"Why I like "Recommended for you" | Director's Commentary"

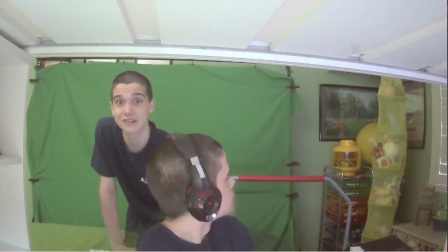Yeah, for my clone, I did a bunch of things, like, distractions, like, well, like, things in the background,
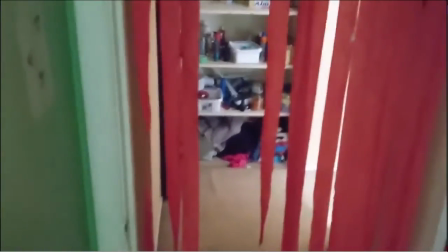because, like, so, like, just to show that my clone is doing different things in the background,
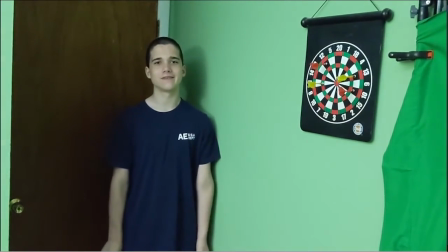like, doing stuff in my room to make it really seem like, uh, my clone is trying to, is, like, bothering me, and stuff.
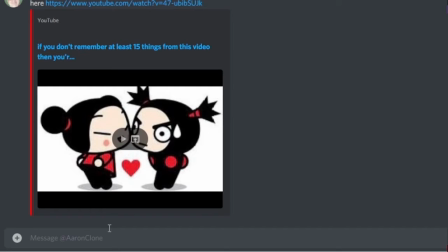Yeah. I'm really proud of what I like recommended for you, if you couldn't tell.
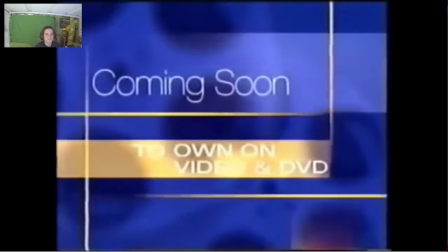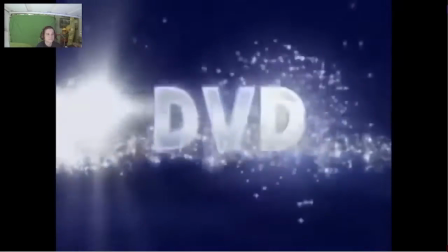And I was originally going to talk a lot more about Foster's Home for Imaginary Friends,
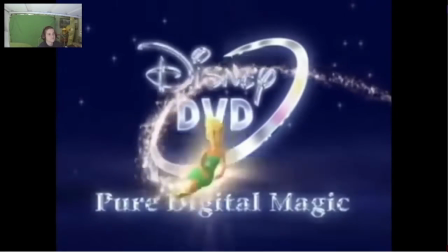but as I explained in the video, it's because I wanted to talk more about, like, recommendations, because, like,
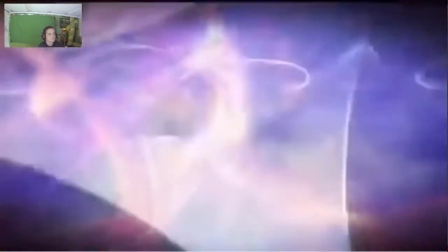that's part of the title of the video, even, like, it's to, it's for, like, talking about YouTube recommendations,
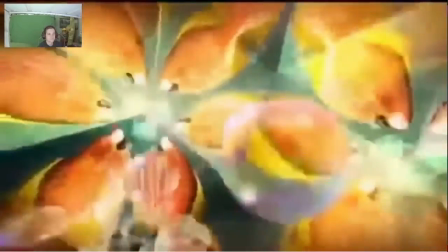it's not really talking about that, so I decided to have it in its own video in the future.
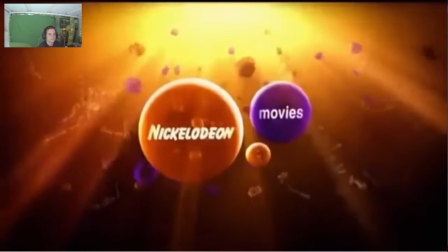Sometime in the future I'll be making it in its own video. So, yeah.
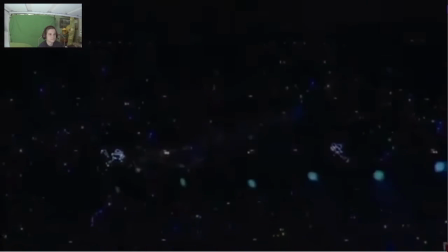You'll be able to look forward to that.
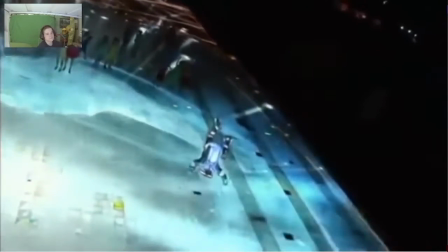And also just, I'll still be having an addendum to the video which talks more over that,
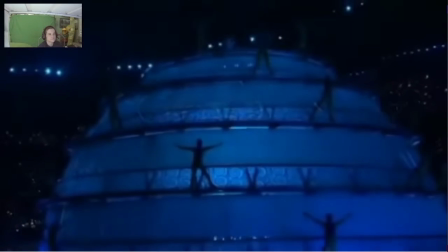and I might also have a, like, a definitive edition version of the video which lives more up to,
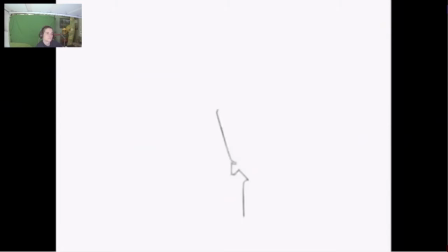like how I imagined the video turning out,
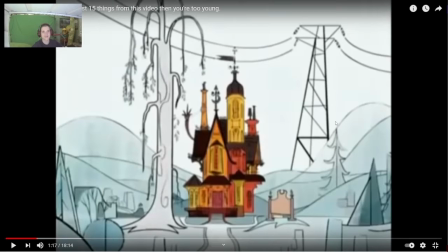as well as some extra stuff that I originally had planned to include in this video, as well as some extra content.
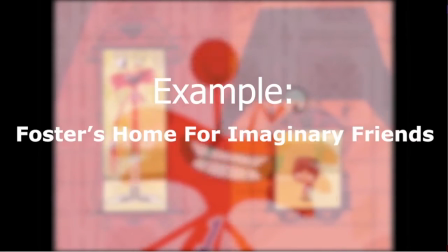Maybe even this director's commentary will be part of the Definitive Edition, so you might be listening to this from the Definitive Edition version of the video.
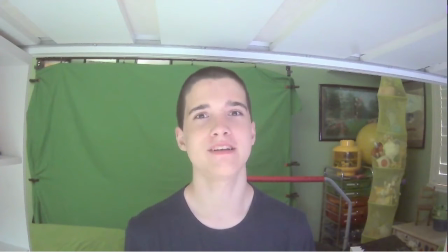But we'll see. Well, right now you might be listening to it through the director's commentary as well, but it might also be part of the Definitive Edition, if I ever do make a Definitive Edition, if I feel the need to make a Definitive Edition.
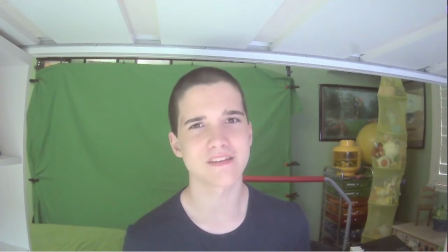And also, fun fact, I actually, originally, I was going to talk about BFDI and Deadly Comics in a separate video, but I decided that since I was going to have more of a focus on Recommended instead of Foster Swim for Imaginary Friends, I thought, well, it was going to be a very short video if I didn't,
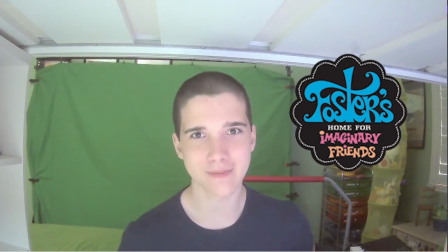combined with two videos, So I decided to also talk about BFDI and its LA comics as well in that same video.
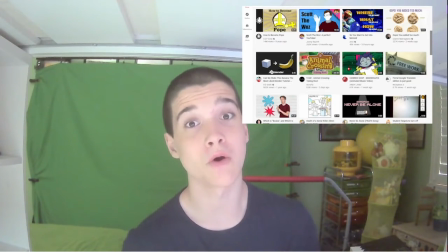Just because it would be way too- it would be too short if I didn't.
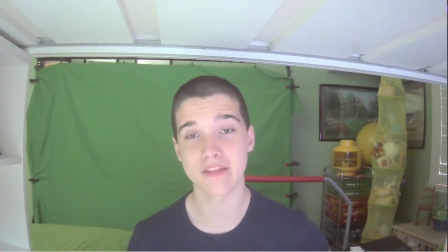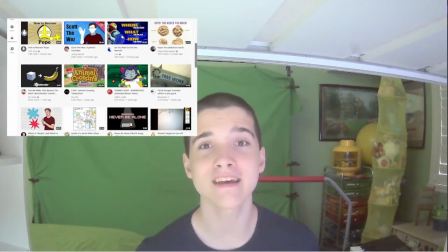Sorry for the awkward pauses, by the way. This is my first time doing this kind of thing.
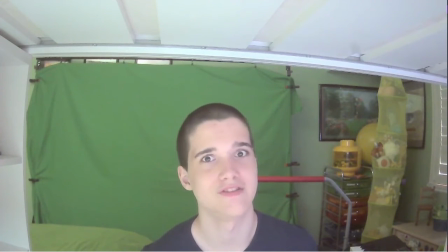I've never done a director's commentary before, so sorry that I'm kinda bad at it right now.
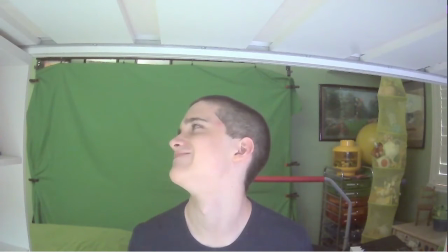I'll hopefully I'll be able to improve in the future and also if you enjoy this
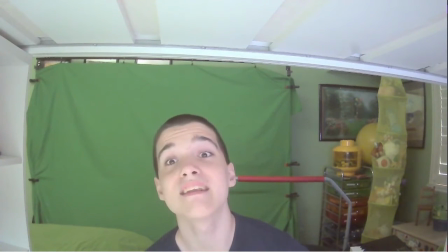then if you become a patron on my channel you'll get access to all future directors commentary so
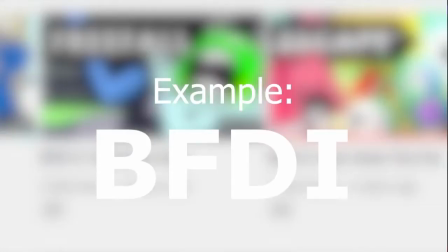you'll be able to listen to me talk hopefully it won't be like rambling as much as like I'm doing here
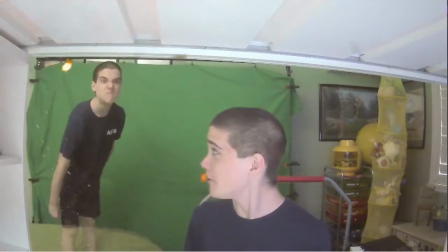but we'll see what happens
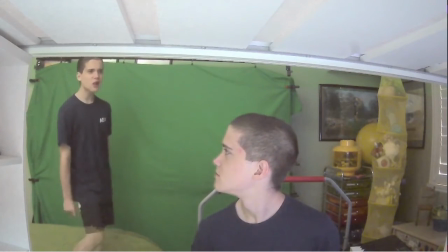And also I had like different markers in editing for different things.
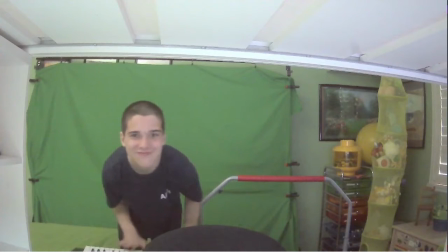Like for example, that explosion of the clones entrance was also like one of the markers because how I edit is like I edit in different like stages,
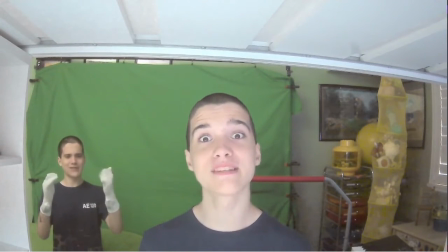like, well for like big projects like this I edit in different stages so it's easier for me to edit, and also so I can get all the boring stuff out of the way before doing the fun edits. Like first, I do like rough cutting,
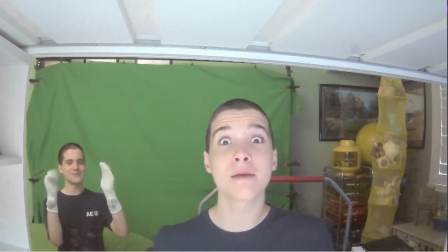which is just like getting rid of all the stuff that like bloopers is getting rid of all the bloopers as well as like parts where I'm not talking at all or messing up lines.
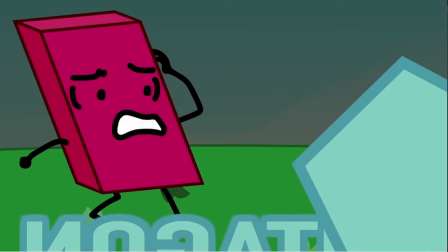And then I add the clone masking, like masking the clone into the scene next.